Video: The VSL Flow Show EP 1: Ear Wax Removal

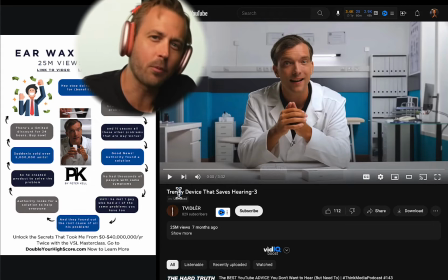[0:00]
What's up, guys? This is Peter Kelly here, and today we're doing the very first VSL Flow Show.
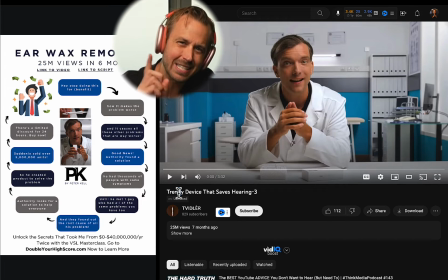[0:05]
I haven't done this before, but what we're going to do is I'm going to show you exactly how to reverse engineer this video, the earwax removal guide.
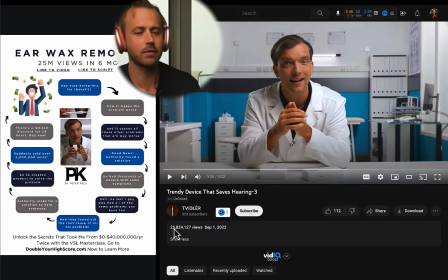[0:12]
25 million views since September 21st. That's like 7 months or something, whatever. 25 million views. That's quite a big campaign.
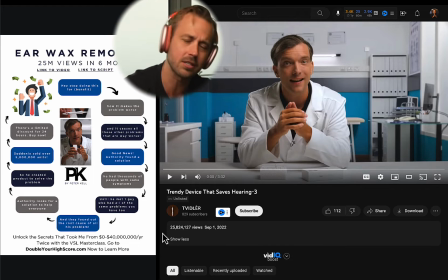[0:19]
This is about probably 8 figures in sales, if not high 7 figures in sales, all by making this simple video and doing media buying for it.
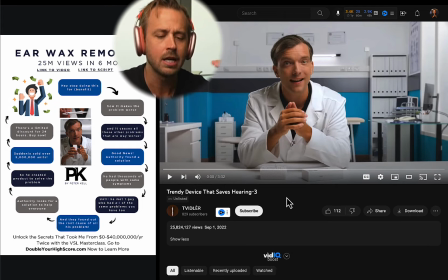[0:28]
This is about a 3-minute 30-second video, and what I've done here is I've broken this down, and we're going to do a live breakdown of this video so you can see how one of the top VSL experts in the world would model one of these campaigns. If you want to make a monster campaign that changes your life, here's what I recommend.
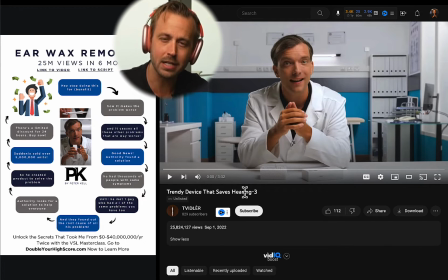[0:44]
Reverse engineer 10 or 20 of the biggest VSLs in the world, and one of them is going to pop. You're eventually going to crack one of them. It's not the first VSL that cranks, it's the 40th VSL. So by modeling some of these, reverse engineering some of these, you can make a campaign that changes your life.
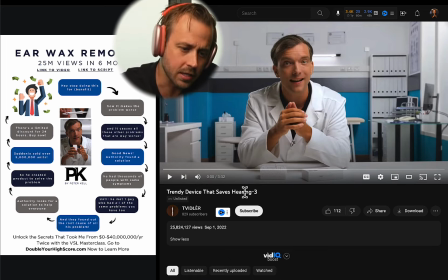[1:02]
That's what worked for me. So this is a program where we're going to break it down. So let's get into it.
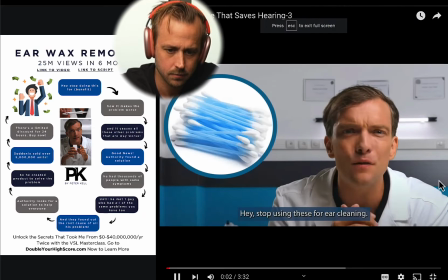[1:07] Hey, stop using these for ear cleaning.
Boom, 3 seconds.
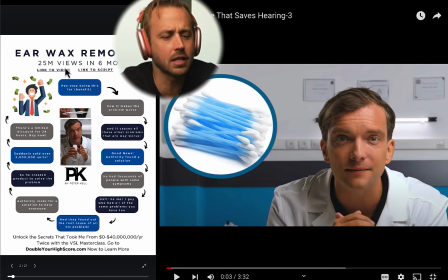[1:12] Hey, stop using these for ear cleaning.
If you look at the left, this is the VSL Flow Bible. This is how I like to break down VSLs. When I'm watching a VSL that I want to model, I like to chunk it into little chunks because this is kind of like a treasure map to get you to, this is the treasure map that they've used to get them multi-7 figures,
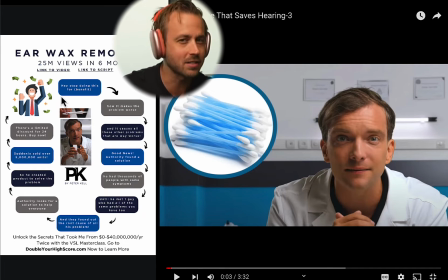[1:31]
millions of worth of dollars, right? Lots of money, right? Just by breaking it down to this flow. Because what this is doing is this is inspiring a stranger on YouTube and Facebook ads to buy the product today.
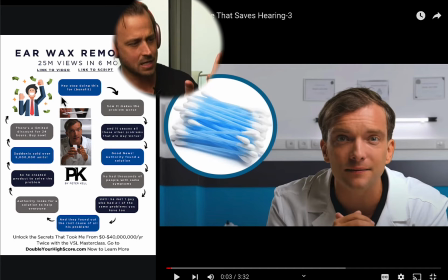[1:41]
If we go into, if you just imagine someone scrolling on Facebook, or this, in this case, they're scrolling on YouTube watching, this pops up, and then it's going to inspire them to keep watching and stick around and eventually purchase the product.
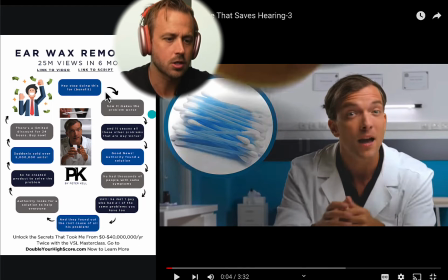[1:53]
So this is how they're able to do that. So if you were to start a video, you could start out with, hey, stop doing this to solve this problem. So whatever problem you have to solve, like whatever problem that your program solves or your product solves,
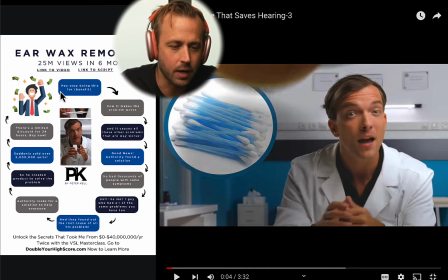[2:08]
whether it's skincare or weight loss, hey, stop doing this for weight loss, right, is your angle. Is you start out your VSL with doing something like that.
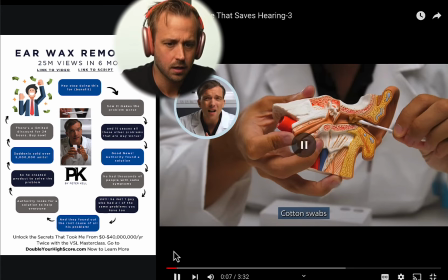[2:14] They're even banned to use in the United Kingdom. Cotton Stop doing this, it's banned. swabs are not designed for earwax removal.
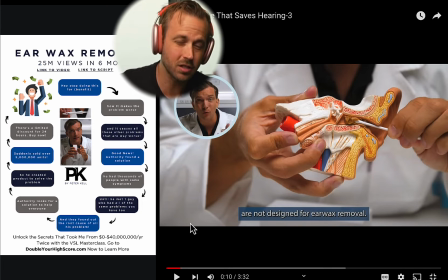[2:22]
By the way, other things you want to note here, this is a very professionally made video with a guy in a lab coat with perfect lighting sitting on top of him. So if you want to reverse engineer that, make sure you're looking at this like you want to get a professional setup, something beautiful, 3-minute long video, beautiful setup, high production, everything like that.
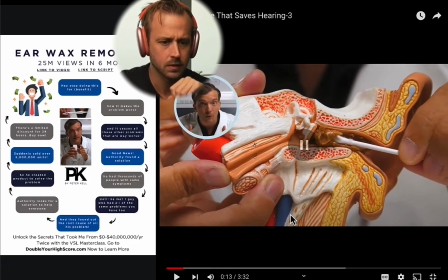[2:39] They only push everything deeper.
Boom, next sentence. We're on second 13, by the way.
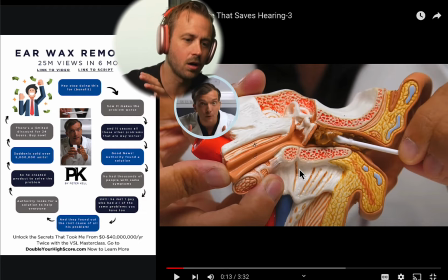[2:44]
This is what I like to call the root cause of the problem.
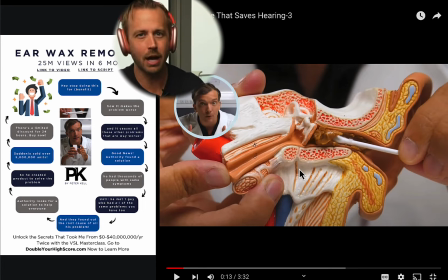[2:49]
Right? In every sale around the world, you have the problems, the emotional problems that's causing,
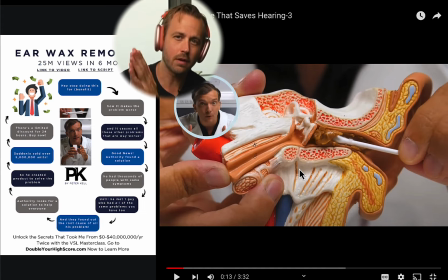[2:54]
you have the root cause of the problem, you have the solution to that, and then you have the ingredients,
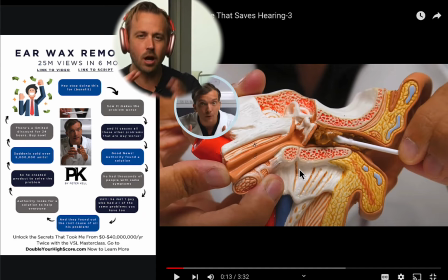[2:59]
the techniques, the features that get you out of that solve the root cause of the problem and create benefits physically and emotionally in their lives. That's literally every sale in the world, every single reason. And once you understand that, then you can start to see how you can model any one of these.
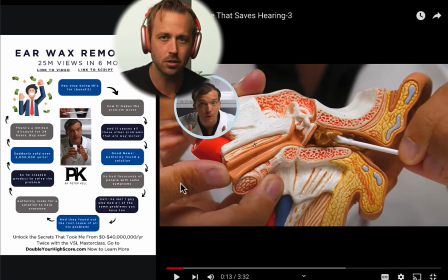[3:15]
Because once you get clear on your benefits and your problem and your root cause and your solution and your techniques, you can plug all of these in like a puzzle piece. You can reverse engineer all these VSLs and easily make one on your own. This scene that we're looking at right here is demonstrating the root cause of the problem.
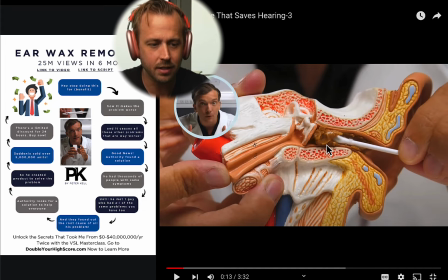[3:32]
What's the problem? Earwax is building up in the ear right here. You can see. You're using a cotton swab. This is why stop using it. It's literally showing you right here why cotton swabs are making it worse, because it's just pushing it deeper, right?
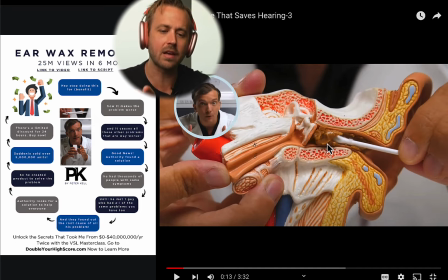[3:46]
It's easy for you to understand. So when you're making your video, I want you to think about how can you demonstrate right now, really quickly, within the first 13 seconds, and show them the root cause of their problem, whatever it is,
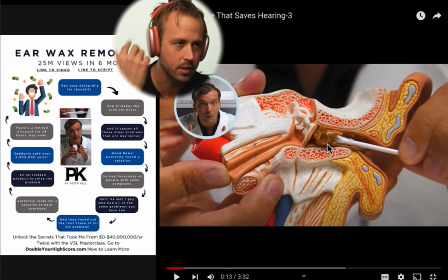[4:00]
right? Whatever you're kind of solving here, this is where you think about what's the root cause of my problem. How can I show that in a picture?